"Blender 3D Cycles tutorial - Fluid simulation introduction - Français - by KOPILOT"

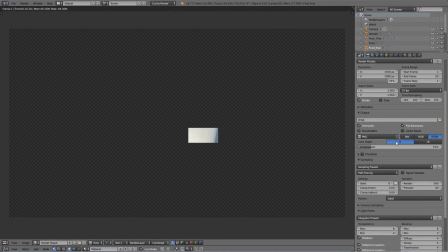34:45 Comme ça, ça me permet d'observer plus vite ce qui se passe, donc j'annule rapidement l'ensemble et sous l'onglet « Performance », je vais me fixer des carreaux de 256 pixels par 256. Il y a moyen d'optimiser les performances ici,
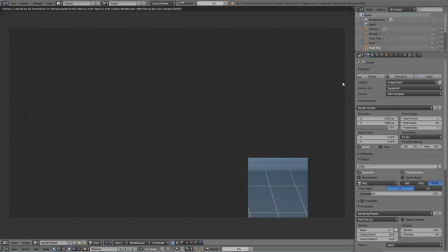35:01 je vous renvoie vers du Blender Wiki et vers les différents benchmarks pour voir quels sont les bons paramètres à utiliser, mais moi j'aime bien utiliser des gros carreaux, comme ça je vois, même si le nombre de passes défilent plus lentement, j'obtiens assez vite un résultat et des zones à observer.
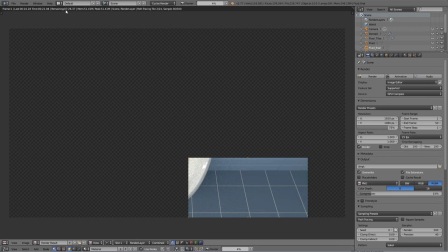35:20 Voilà, je vous retrouve dans à peu près 7 minutes pour faire ces 500 passes et je vous dis à tout de suite.
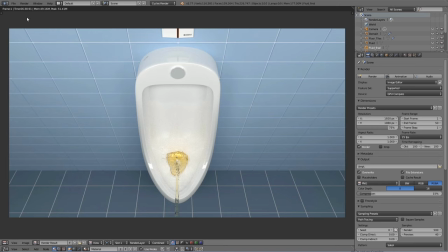35:29 Après les 500 passes sur l'ensemble de la scène et 6 minutes 38 de calcul, on a quelque chose qui est plutôt pas mal. Vous remarquez qu'on a pas mal de bruit résiduel un petit peu sur le bord ici, vous voyez c'est dû effectivement certainement à la transmission et au rebond contre les différents
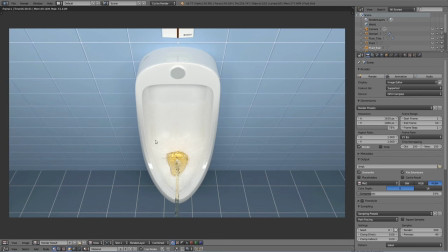35:46 matériaux et puis alors surtout on a beaucoup de bruit ici à l'intérieur sur lequel il faudra venir faire un travail donc rendre avec beaucoup plus de passes ou alors mixer un rendu avec beaucoup plus de passes juste sur cette zone puisque c'est là qu'on a du gloss, de l'absorption, du volume absorption,
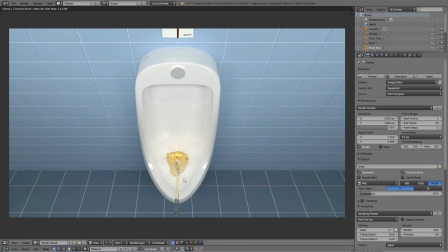36:01 du glace etc, des reflets et ainsi de suite qui va évidemment consommer un nombre impressionnant de passes pour pouvoir réduire ce bruit. on va s'en accommoder pour finaliser notre image puisqu'on a quelque chose de sexy mais pas totalement abouti l'élément
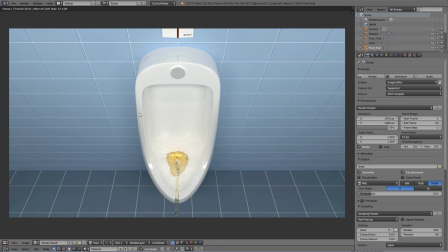36:20 principal de notre scène c'est évidemment le fluide et l'urinoir on va donc venir faire un effet de vignettage et un peu de color grading pour pouvoir rendre notre scène encore
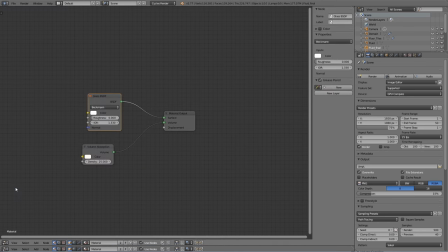36:30 plus agréable à regarder pour ceci on bascule dans le node editor On va cliquer le node compositing avec l'option ici.
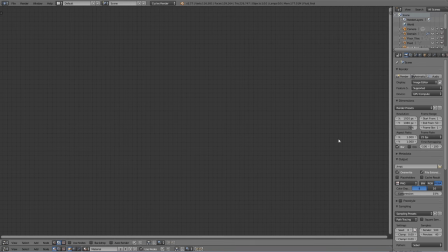36:42 Je vais réduire cet ensemble, use node backdrop, et puis on va faire un Shift A pour rajouter une output de type viewer.
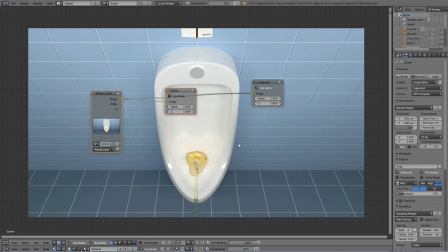36:52 On sélectionne les deux noeuds, on clique sur F pour faire le lien. Et puis, vous remarquez qu'avec un
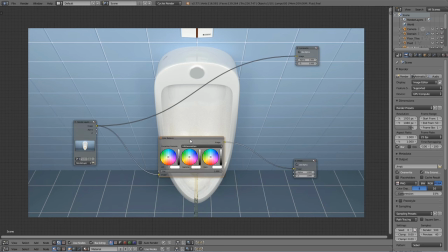37:03 petit color balance qui est le nœud que j'utilise le plus souvent,
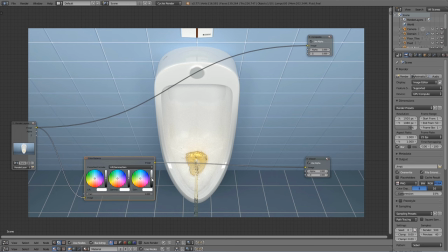37:09 on va pouvoir venir pousser un petit peu le bleu dans les tons clairs pour rendre un aspect un petit peu plus bleuish à notre urinoir.
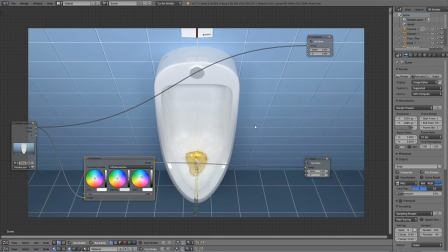37:18 On va baisser un petit peu les tons foncés pour le faire ressortir et assombrir notre carrelage, auquel d'ailleurs on va donner un petit côté orangé pour compenser le bleu-iche qu'on met sur le clair et puis
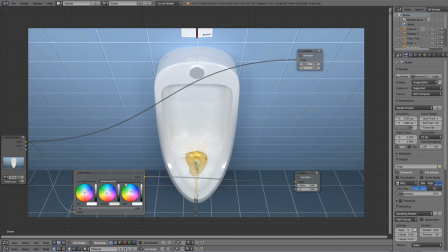37:32 garder dans notre urine ici quelque chose d'assez jaune et puis d'assez marqué
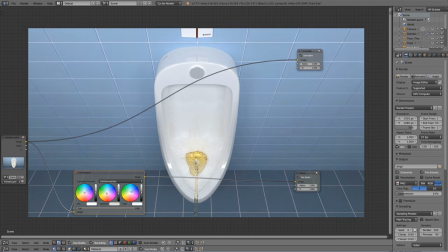37:38 pour qu'elle ressorte bien évidemment. On peut essayer de jouer un petit peu sur nos tons foncés, donc je vous le rappelle, foncés, moyens, clairs.
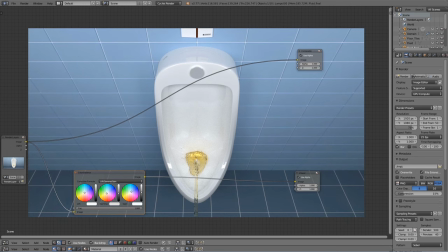37:47 On peut jouer un peu sur les tons foncés pour faire ressortir encore un peu plus notre urine noire. On peut aussi pousser un petit peu les bleus, vous voyez, très légèrement sous les roues chromatiques.
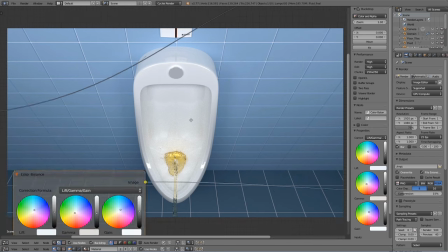37:57 A noter qu'on peut toujours zoomer sur les nœuds pour avoir plus de précision
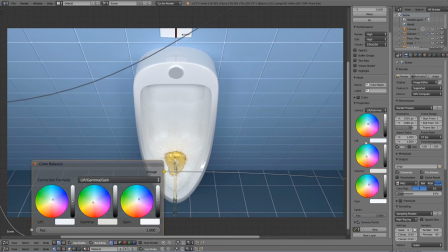38:02 ou bien commencer à venir avec le panneau qu'on ouvre grâce au raccourci N,
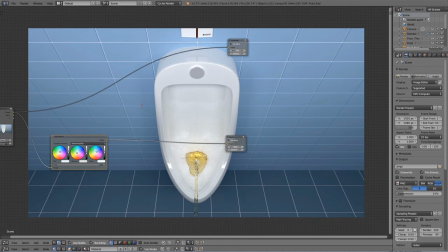38:06 venir faire le paramétrage directement ici. On a quelque chose qui est plutôt pas mal, on va rajouter un petit nœud que j'apprécie aussi beaucoup qu'il y ait un filtre ici qu'on vient insérer entre les deux qui est le Sharpen,
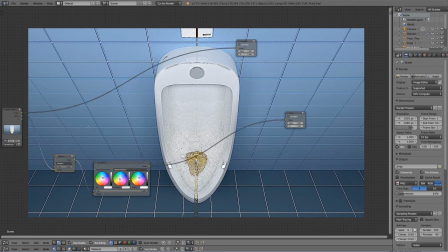38:22 qui va rendre, comme son nom l'indique, beaucoup de netteté à l'ensemble.
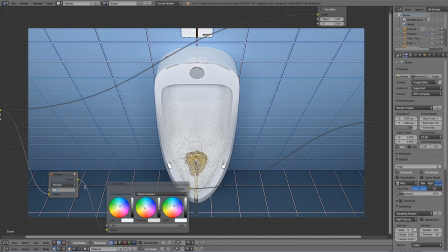38:28 Alors, un facteur A1 qui est beaucoup trop poussé, je passe en 0,1. Vous voyez que si je presse sur M avec le nœud sélectionné et que je le court-circuite, vous pouvez voir la différence ici, ça rend ici l'edge vraiment très très sharp et très visible.